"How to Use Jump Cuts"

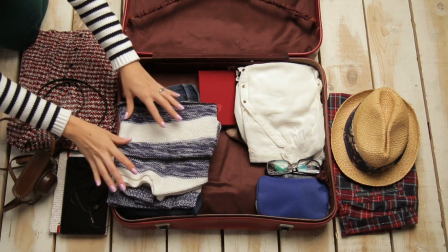0s
Hey guys, this is Karen for Storyblocks, and today we're learning how to create jump cuts in Adobe Premiere Pro.
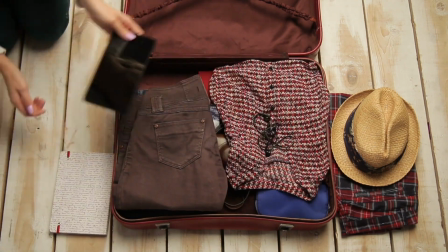5s
A jump cut is a cut between two sequential shots where the camera angle doesn't change or only changes very slightly, and the subject appears to jump or shift in the frame.
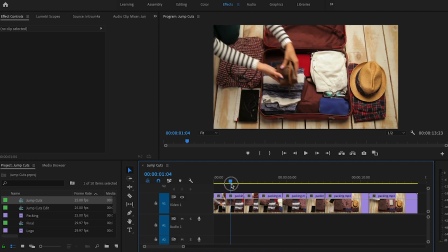14s
Jump cuts are perfect for YouTube and social media videos because they'll really help you trim those longer shots in order to keep your videos moving and hold your viewers' attention.
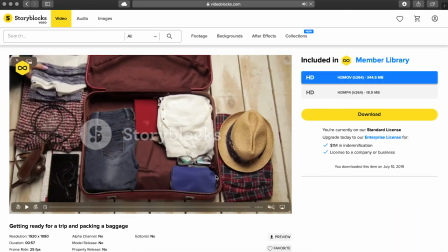22s
To get started, I downloaded a clip from the Storyblocks library. It's about a minute long, and what we're going to do is cut it down to 15 seconds.
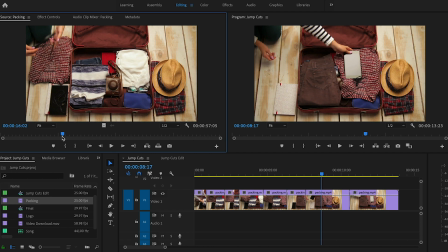30s
If we take a closer look at our original clip, we'll see a lot of moments that don't need to make the final edit. So for example, right here where our subject is fiddling with this cable, or a little bit further where she's adjusting the shirt in the suitcase. So in traditional editing, when we cut out these parts,
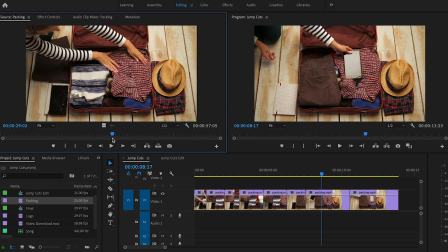48s
we would smooth over the edits by cutting to a different camera angle or cutting to a B-roll or a cutaway shot. Sometimes, however, you don't have different camera angles and you only have one setup and maybe one shot.
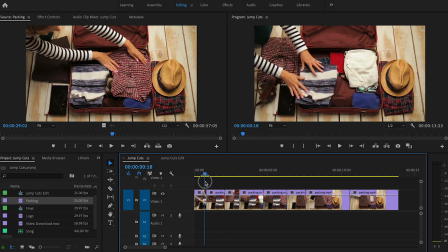61s
So what that means is when we go in to make our edits, the cuts are going to have the subject jump within the frame. So they're just not going to be as smooth. Now, if you were to only include one jump cut in your edit, it would look a little bit off. It would look a little bit weird.
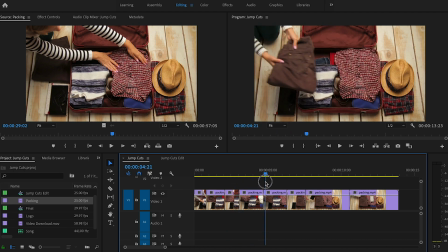78s
But if you use multiple jump cuts and make it part of the style of the video, it can actually look really cool and really fun.
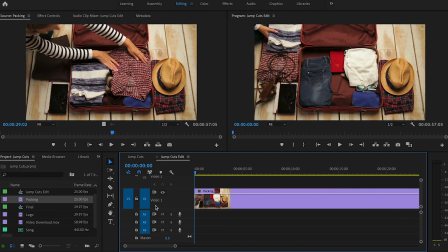86s
So let's make our first cut. I'm gonna scrub my playhead across the video until our subject completes the first action, which is placing the sweater into the suitcase. So this is about the end of that right here. So I'm going to press the C key on my keyboard to activate the razor tool.
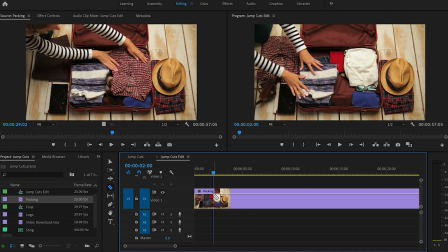105s
You can think of it like C for cut. So I'm just gonna click right in that position where I've got my playhead and make that first cut. Now I'm going to scrub my playhead across through this part that maybe we don't need. So she adjusts the sweater, she pulls her hands out of the frame, she picks up the camera,
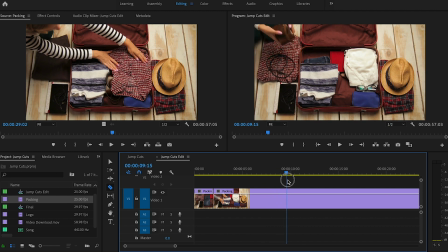121s
and we want to get the precise moment where she's about to move the camera into the suitcase. So we can use the left and right arrows on the keyboard if we want to get more precise about it. So that looks good right there. I've still got my razor activated, so I'm going to just click in that spot.
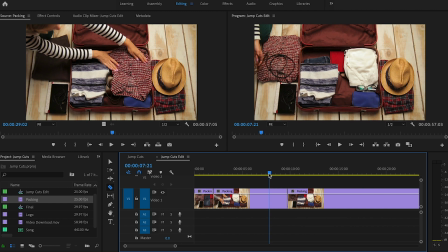137s
So we'll switch to our selection tool by pressing the V key. If you have trouble remembering the keyboard shortcuts, just hover over the tool in the toolbar and the tooltip will come up and tell you what that shortcut is. So we've got V for selection. We'll click on that section that we don't want and press delete on the keyboard.
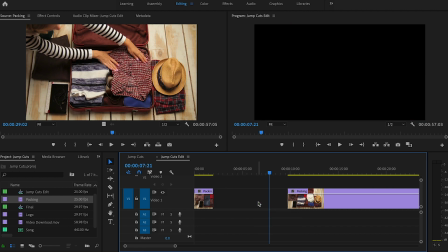156s
Now that is gonna leave this gap in the middle.
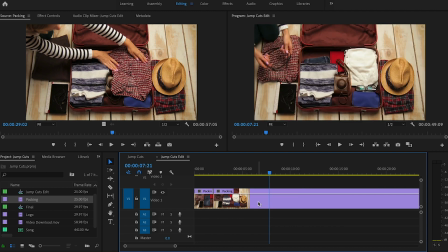159s
Click on that gap to actually select the gap itself, press delete, and that's gonna ripple delete and pull everything to the right of the gap all the way in. Okay, so let's play it back. And that looks pretty good. Let's do one more. This time she's placing the camera.
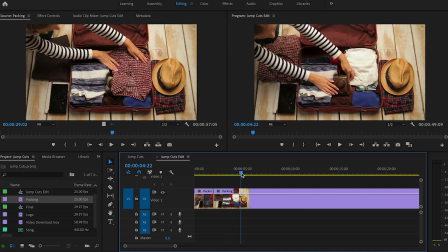177s
So as soon as the camera is placed, we're gonna activate the razor tool again with C, click it, scrub through the part we don't need, like her pulling her hands out of the frame, picking up the cable and adjusting it, and then we'll make another cut here.
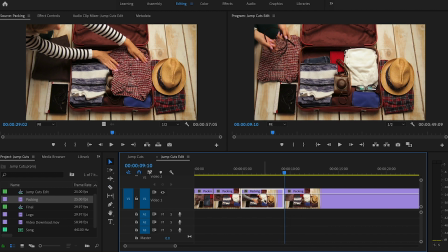194s
V to activate selection tool, select the part we don't want, delete it, and then ripple delete. So let's play back this whole part.
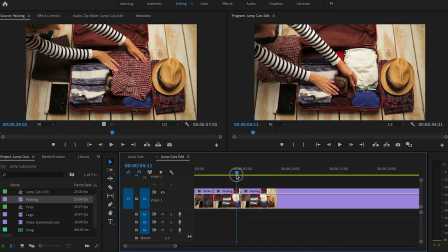206s
So that looks pretty good. I do think in this section here, there's maybe just a little bit that we don't need where she's adjusting the camera strap. So this is where we're going to use a different tool that's gonna be good for getting more precise and just editing a little bit quicker in general.
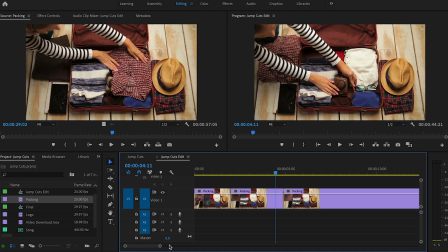222s
And that's gonna be the ripple tool. So I'm gonna press the B key to activate the ripple tool. Now what this is going to do is make a cut and delete that gap all in one swoop. So we'll just have fewer clicks than in the previous edit that we were doing before. So I wanna work with this clip here,
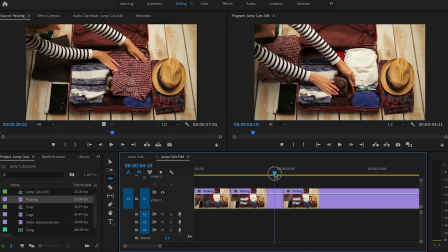241s
and what I'm trying to do is get rid of just that part where she adjusts the strap, just to kind of quicken the pace a little bit in my edit.